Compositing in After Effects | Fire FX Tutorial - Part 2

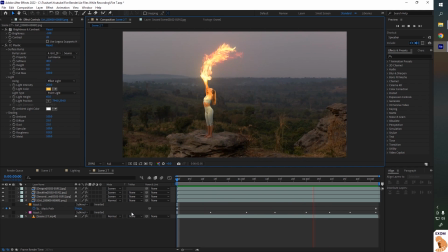8:30 Just like before, I've used rotor brush to separate her from the background, then added CC Plastic. You can see all the settings here. I've also added a mask on her legs to remove highlights from there and another mask here because the rotor brush didn't remove that area properly.
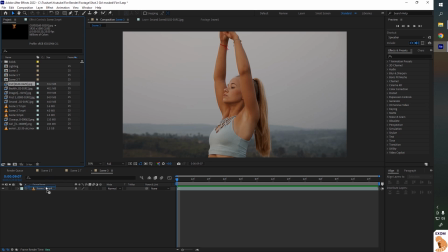8:45 Now to the third scene. For this one, I didn't show the fire simulation process in Blender because it was pretty basic.
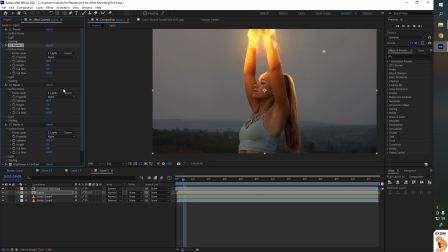8:52 Again, add all the effects from scene 1, then rotor brush and lights. Here I've added 4 total lights, making sure nothing is missed out.
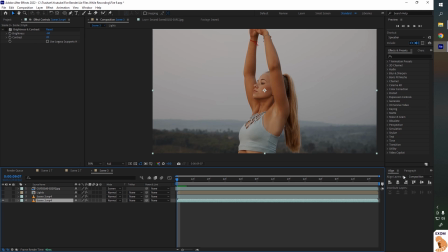9:01 Next, let's make her eyes glow. Go to tracker panel and hit track motion.
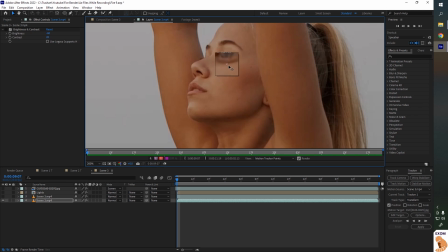9:07 Place the track point on her eye.
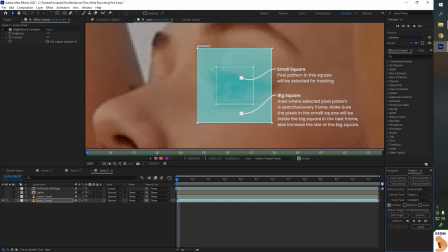9:09 This is the area you want to track, and this is the search area where After Effects is allowed to search for the area you want to track.
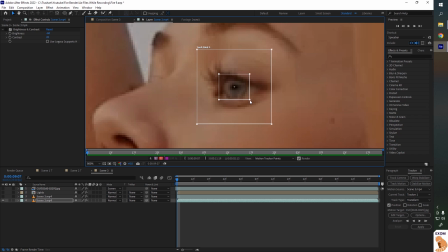9:16 If the object you're tracking is very fast and moving a lot every frame, then you will have to keep a larger search area.
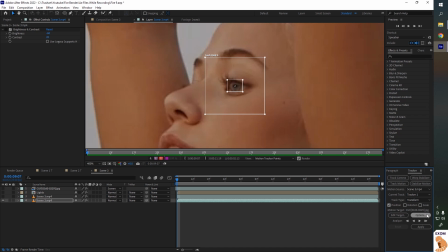9:24 Press Analyze Forward. Done. I'll create a new null. In Edit Target, select the null and apply.
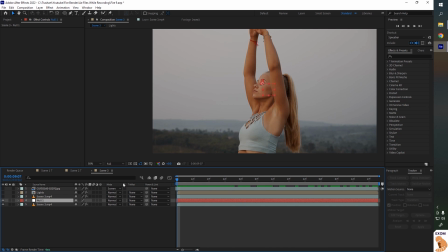9:39 X and Y, OK. Now the null object will stick on her eye. To create the glowing eye, I'll make a copy of our background layer.
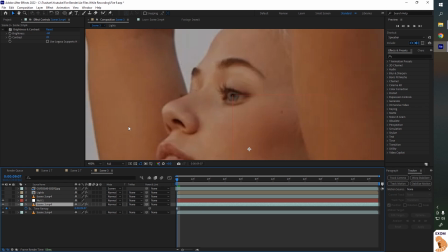9:47 Right click, time, freeze frame. This will freeze the video on the frame you are currently at. Let's make a mask since we just want the eye.
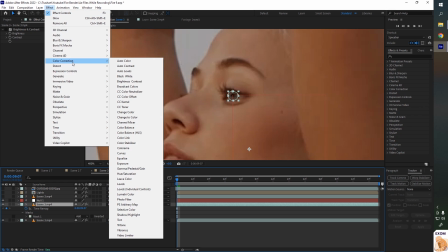10:00 Okay. On this, let's add exposure and make it brighter.
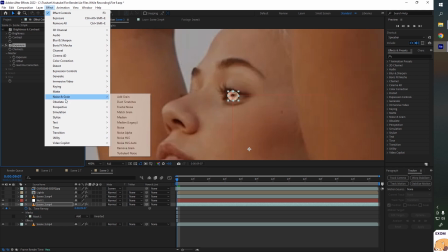10:07 Then we can add glow.
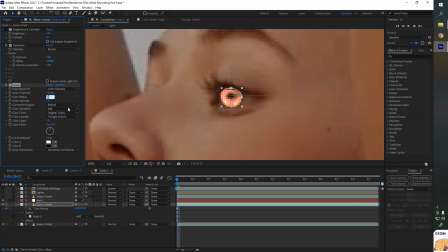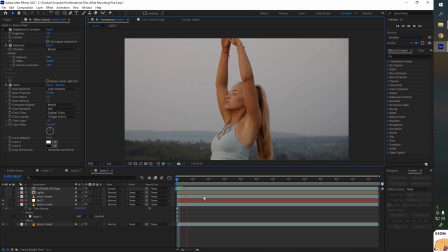10:18 This looks nice. If I play, wait, it's not sticking. Parent link it to the null, and I'll keep it above the lights comp since it has the girl cutout.
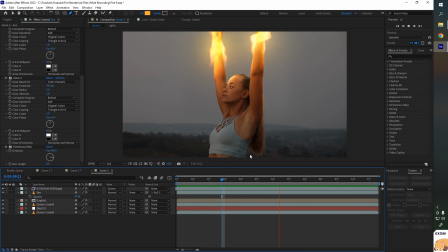10:35 Now let's play with all effects on. Okay, we still have to do some more lighting. I'll make an adjustment layer. Go to generate and gradient ramp.
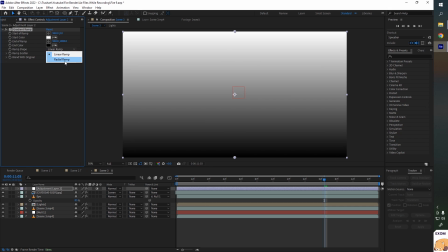10:49 Swap colors and select radial ramp. Blend mode to screen.
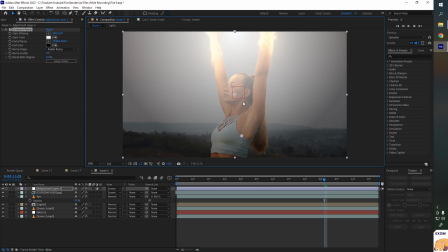10:54 This way we will show light coming from top because there is a lot more fire above her.
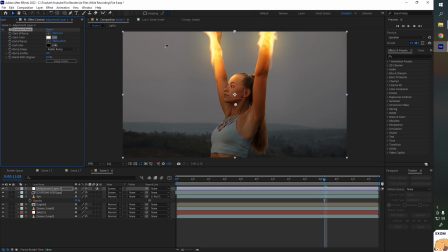10:59 Here I'll select light orange color.
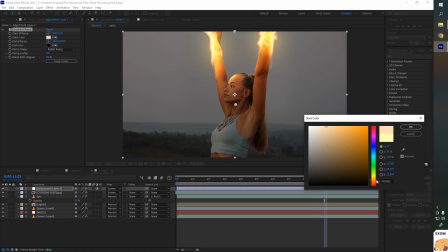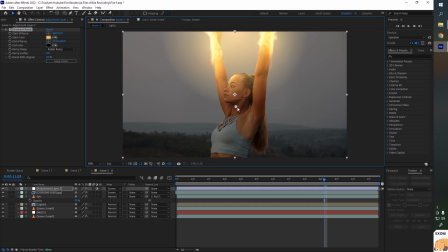And we can reduce the overall opacity. Next, let's add some fire flowing over here.
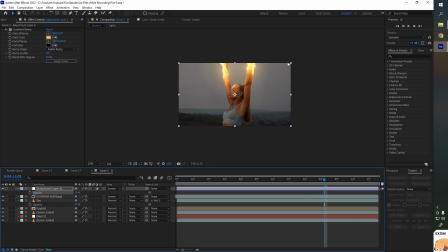11:18 To make that, I'll use a free plugin called Saber.
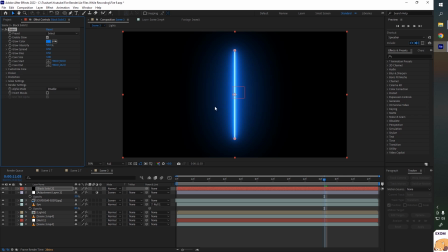11:26 Instead of the default line, I'm gonna create a mask.
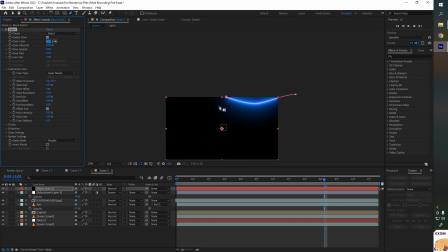11:33 In Customize Core, select Layer Masks. Again, blend mode to screen.
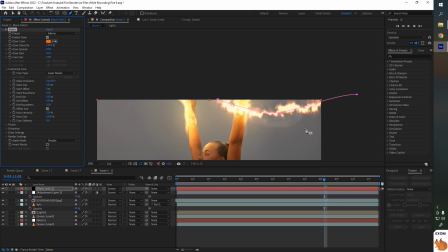11:40 In presets, we can select something that looks like fire. We just need this part, not the core, because fire is outside the frame.
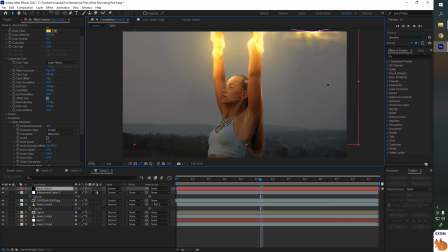11:47 So we just want its glow. I'm not gonna explain everything here. If you know how to use glow effect, then this is very easy.
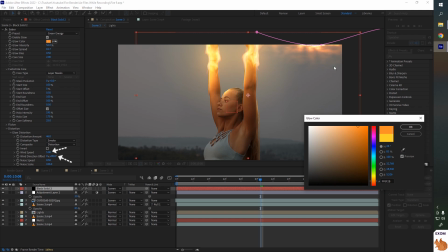11:53 Just use wind speed and direction to control where the fire is going. I've also added Saber on her hands to get these tiny particles flying.
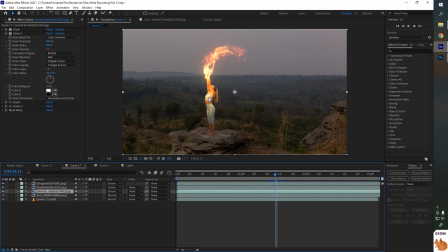12:02 You can make those using normal particles or even stock effects. Okay, in the second scene you can see her upper body has more light, so let's do the same over here.
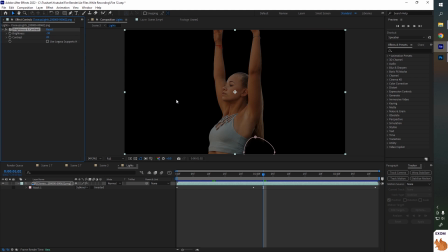12:11 I'm gonna increase the overall brightness of the model, but not too much because it's still an evening setting.
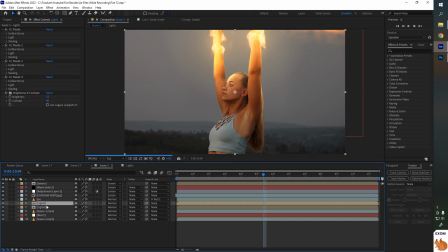12:18 Then let's make a copy of her. Here I'll disable all the lights and set blend mode to add. Now it made the entire model brighter, but I want brightness only on the front and top part, so I'll make a mask.